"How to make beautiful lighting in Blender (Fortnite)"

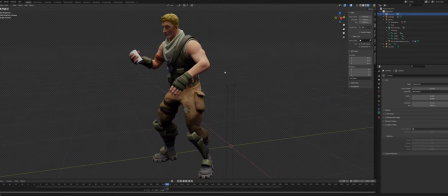Now this camera is in the way, go away. So now that we have that, Jonesy is properly lit from above. Now basically why I did that, this 90 degrees and then this one 80 degrees, is so that we'll get like,
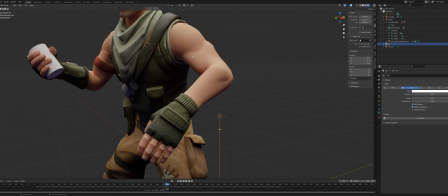this 80 degree lamp won't really reach this part, for example. So what's gonna happen is this one is gonna reach that part, and it's gonna make that part look more like this color.
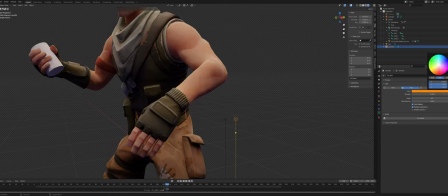So if we make that really saturated and maybe turn this one up,
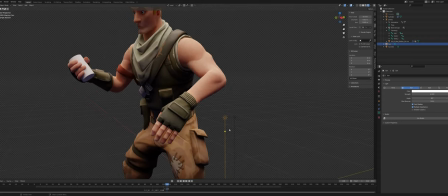you can see that like in the softer shadows, we're gonna have more of this tone.
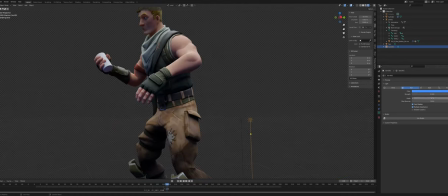Very cool. Maybe increase that. Yeah, so if you make this even bigger, you can really see the blue coming in there. Of course, if you, this is gonna change the whole, change up the whole lighting like that. As you can see, there's the orange, the purple. This is gonna change all the lighting, but especially those little nice soft lighting edges.
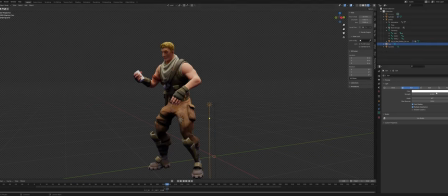That's what we want here. So I did like the idea of keeping this lamp a bit brighter than this lamp. Or no, we can just make this one a little bit like that. And make this. Now what we'll do is add an actual sun.
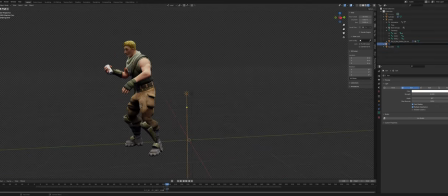So basically these two suns we just added, we can call this sky 1 and sky 2. And now we'll add an actual sun, which is going to shine that way and have a lot of a lower angle. It's going to be a sun. A sun. So we can point this in any direction really.
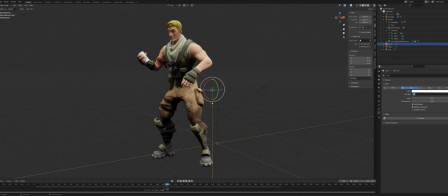And boom, just like that. Okay, let's make these skylights a bit dimmer so the sunlight stands out a bit more. Or not, never mind, I don't want to do that. We just want to make this one brighter. Now a very important thing when you're lighting is to keep an emphasis on the face,
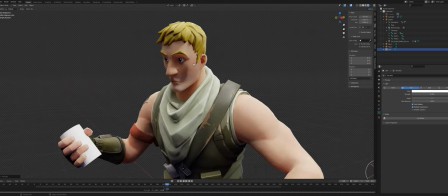because that's where you want to be focusing most of the time anyway.
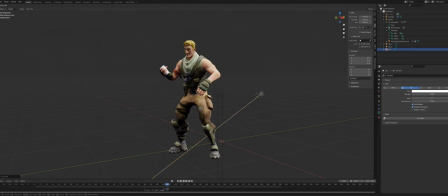So what we can do is, instead of rotating the sun this way, is rotating the sun that, and now the character's face is lit.
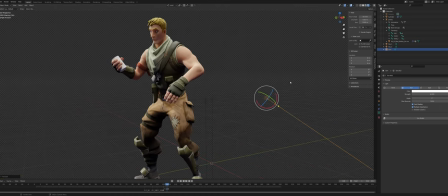So what we can do now is again copy the sun, make it a bit bigger,
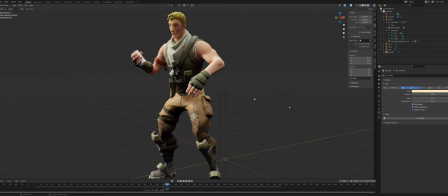and add some saturation to that so that we get exactly what we did here, but then in these, yeah. It doesn't really matter where you move these, they're gonna always have the same position anyway. Yeah, so maybe change up this to that a bit bluer, so the sky can be blue.
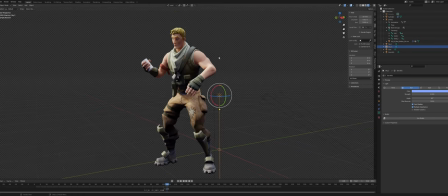No way, that gives us a bit of variation in the lighting. And then of course our world is a bit dim right now, so what we can do is either add another sun or maybe increase our world by a bit. Coolio. And then another thing we can do is add another sun. Let's go.
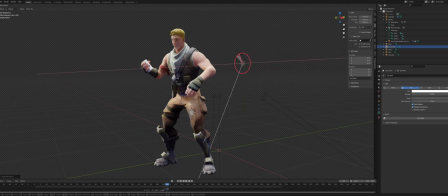And this one we're gonna set to 5, and then we're gonna set it to this way and that way a bit to make a nice rim light. And this one we're gonna set to a very saturated blue. Would you look at that?
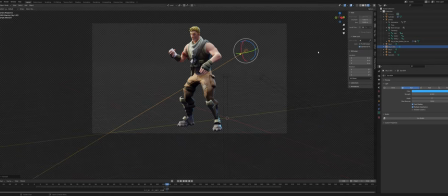Now if you go into our camera view, align our camera a bit with our character,
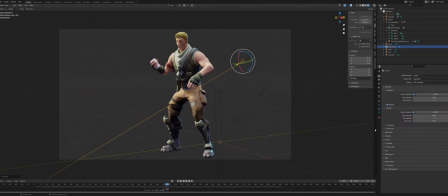and one very handy dandy thing is that we can turn on denoising in the render. But listen up closely, do not do this. There is a way better way of doing this, especially if you're just making still renders.
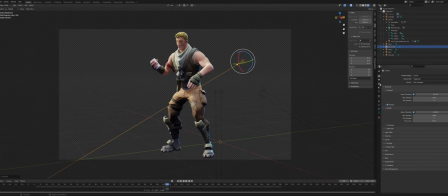You can go into the compositor, select use nodes, or just go into this thingy first and then just enable denoising
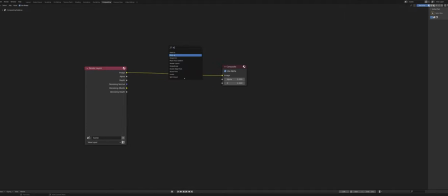go in here into the compositor, add a denoise, normal, and albedo in there. Let's control shift left click.
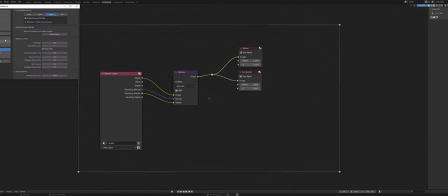If nothing happens in here, you can go to edit and then preferences, add-ons, and then enable the node wrangler add-on right here.
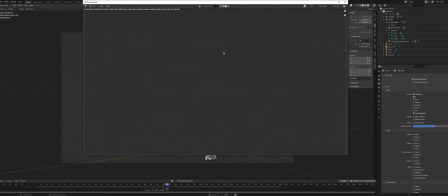It's a must have. Then save preferences, and now we can render this out. And would you look at that, we have a beautiful little lighting.
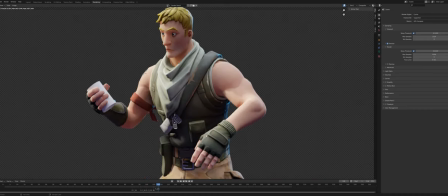We have a render with lighting. We made this lighting totally by ourselves.
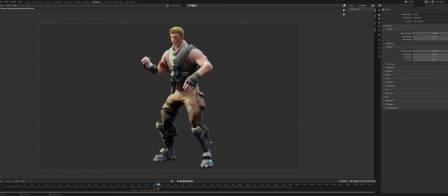We don't need a sky texture for this. This is way more custom and way more fun.
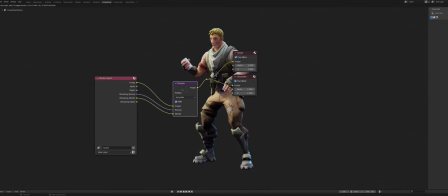Yeah, so basically what this compositor does is, I didn't really showcase it very well,
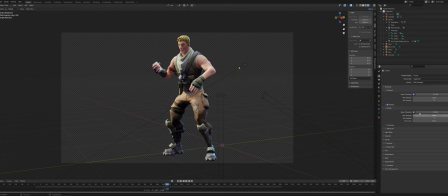I just left the render at 4000 samples and it rendered pretty quickly. So basically I can show you what it does. So if you set this render samples to 10, right, it's gonna render super fast.